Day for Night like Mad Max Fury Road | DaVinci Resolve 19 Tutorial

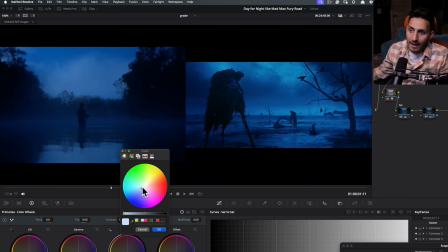496s
So now let's pull up this image next to ours, and we just start driving it to where I wanna go. So even if I go somewhere around here, and if I come out, and if I do before and after, so before we were not getting this sort of sky.
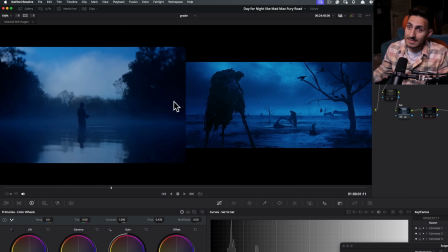513s
So if I go here and turn this off, see, it was like not giving us this Mad Max magic. That magic can only be achieved after doing this jiggery-pokery, controlling your image, and look at how natural it feels and looks.
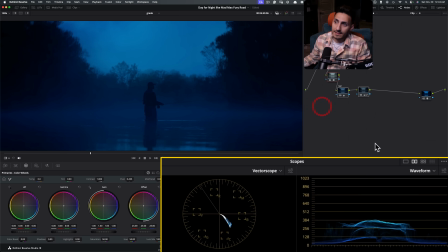526s
And now if I just go here and if I take these three, I mean, come on.
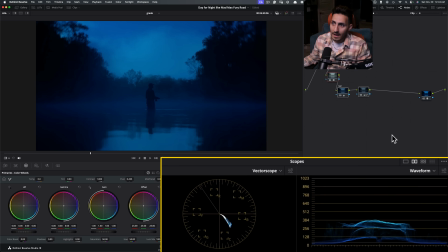531s
So before Rec 709, and then this is where we're at, and then that's our Mad Max.
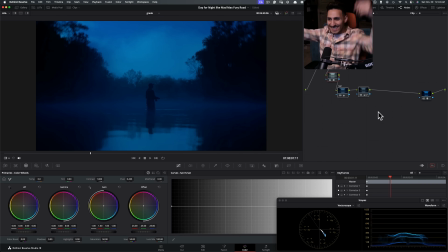537s
So I mean, like, we nailed it. Like, this gets me pretty excited because it's just like such a fun tutorial. This is where color grading is like so gratifying, because you're just like, how did they do that?
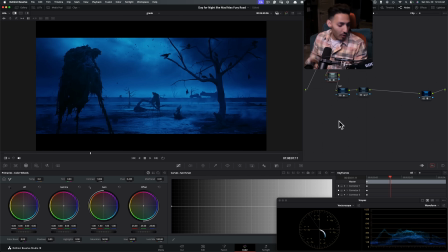549s
And then when you figure out how did they do that, or one of the ways how it can be achieved, you just look at it and you go, yes, this feels so good.
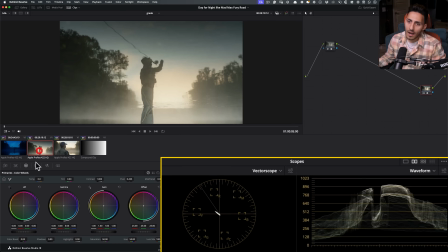557s
Now, the challenge is, let's try to copy paste that to these shots and then see what happens.
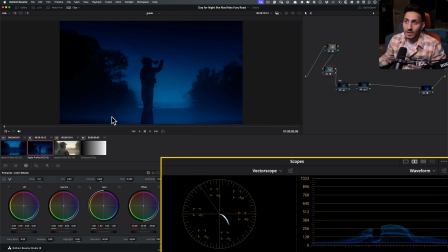564s
Oh my God. Guys, when your foundation, when the fundamentals are just done right, I mean, just look at this. Like, look what just happened. Middle click. We're done.
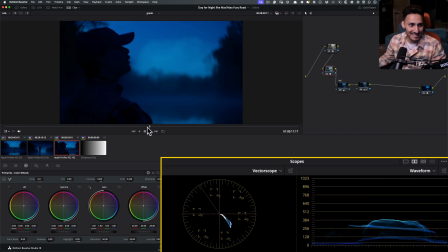579s
I think this is not gonna be that easy, this one. Okay, so I'm happy with this.
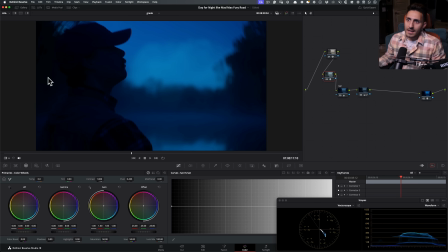585s
I think it's pretty cool. I'm happy with this because it should be this dark, but let's just say if somebody goes, I wanna see a little bit more.
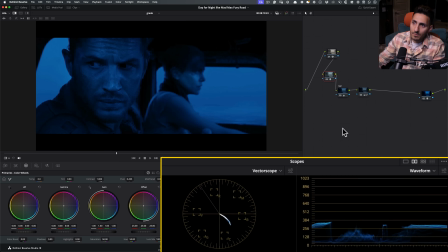593s
Personally, I think at night, it's going to be pretty dark. But obviously there's light on them.
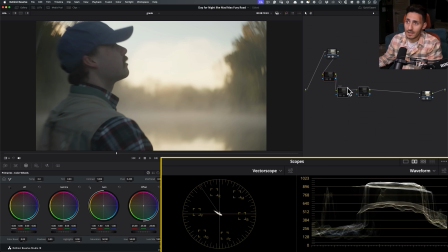600s
Don't forget, he's backlit. Like the sun was over there, remember? Like if we go to these shots, like the sun is literally over here.
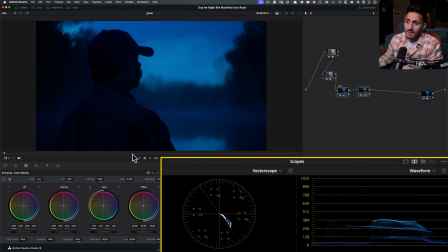609s
So my boy is backlit. So then if I were to give him the same light as this, this is not going to make any sense.
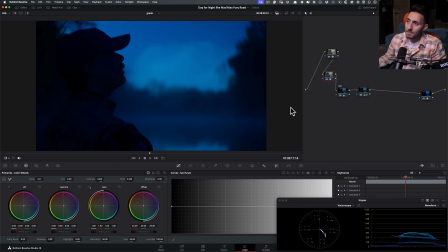617s
There's literally moon on him. So be realistic with these things. But one thing that we can do is I can go right here
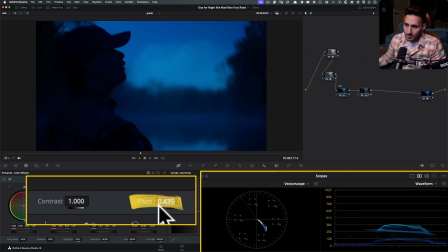626s
and I can go to my pivot and type in 0.335.
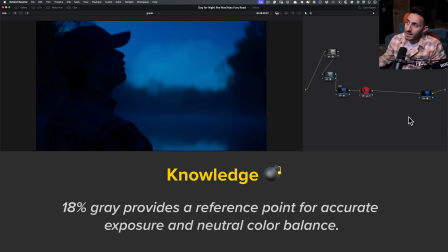631s
So that is locking my 18% gray when I'm working in DaVinci wide gamut. Once again, if you go, what the hell are you talking about, bro? This makes no sense. I did an entire video on that.
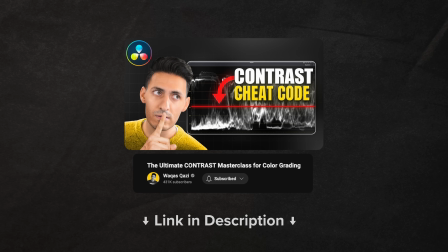643s
Check this video. Link is going to be in the description. Another game changer, trust me.
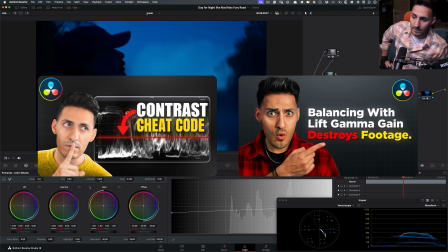649s
So you want to watch these two videos to really understand this tutorial,
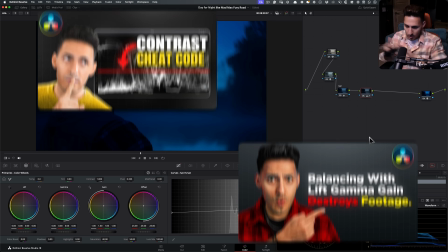653s
but these three videos together might as well be a masterclass in its own right, okay?
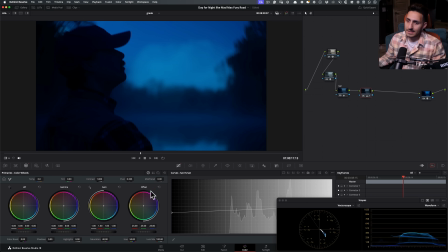658s
So now what I want to do is I lock my 18% gray, and the reason why we do that so we don't mess with our initial exposure where we want to lock it.
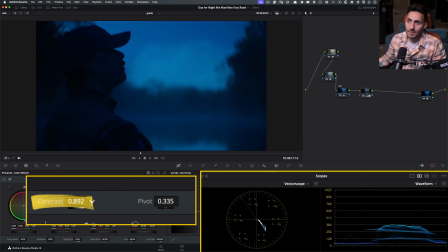667s
And now if I go to my contrast and start opening it up a little bit, you see what I'm doing with him? And I don't want to do too much of it.
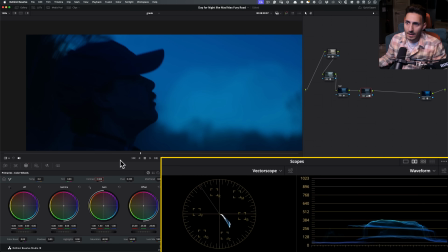675s
So even if I do before and after, and we're just bringing him out a little bit,
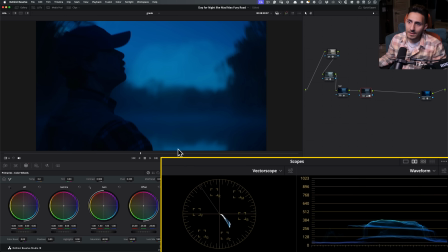681s
because what's going to happen is that if I do anything more than that, it's just going to make the entire thing water down.
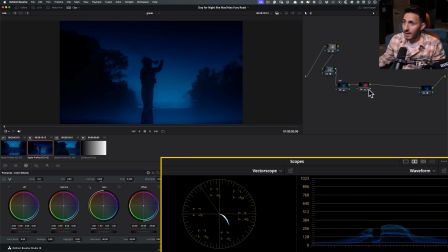686s
So now if I copy this and go here and paste it, and then go here and paste it, we end up with something like that. So what do we think about this? What do we think about this?
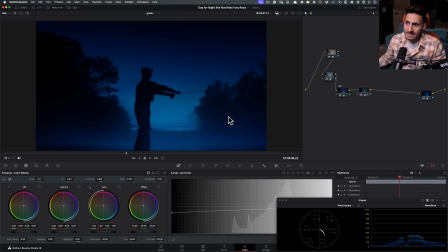700s
So let me do before, really nice, like, dark blacks, and then after,
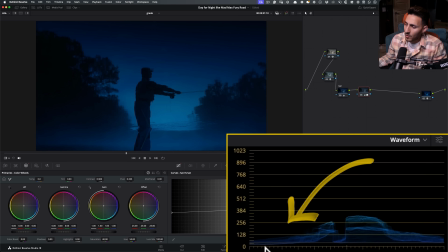708s
you know, I don't mind it because I'm looking right here in my waveform and I don't mind bringing it up a little bit and just letting it breathe.
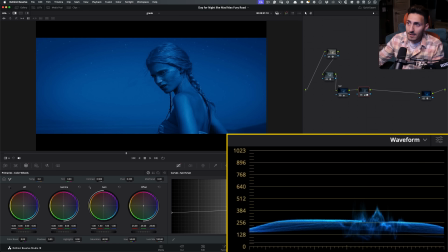717s
Are we going away from Mad Max a little bit? Not really, especially here.
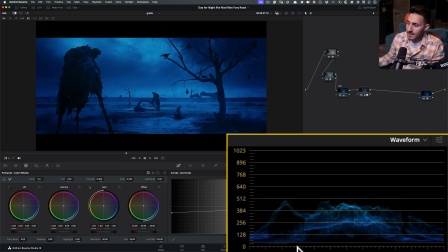722s
We're not. And even here, you see like the waveform right here, how it's above that zero point.
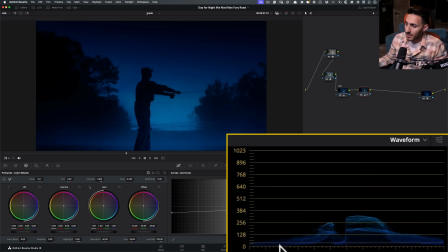728s
And that's what we're doing now. Because if I do undo and you see, like we're crushing our blacks before, this information is gone.
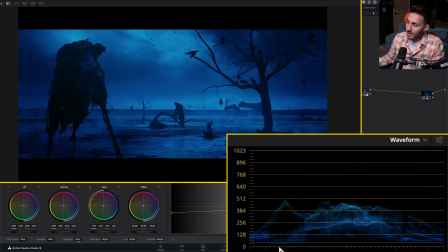737s
And now we're bringing that back. So it's very close to what we're seeing here. Okay.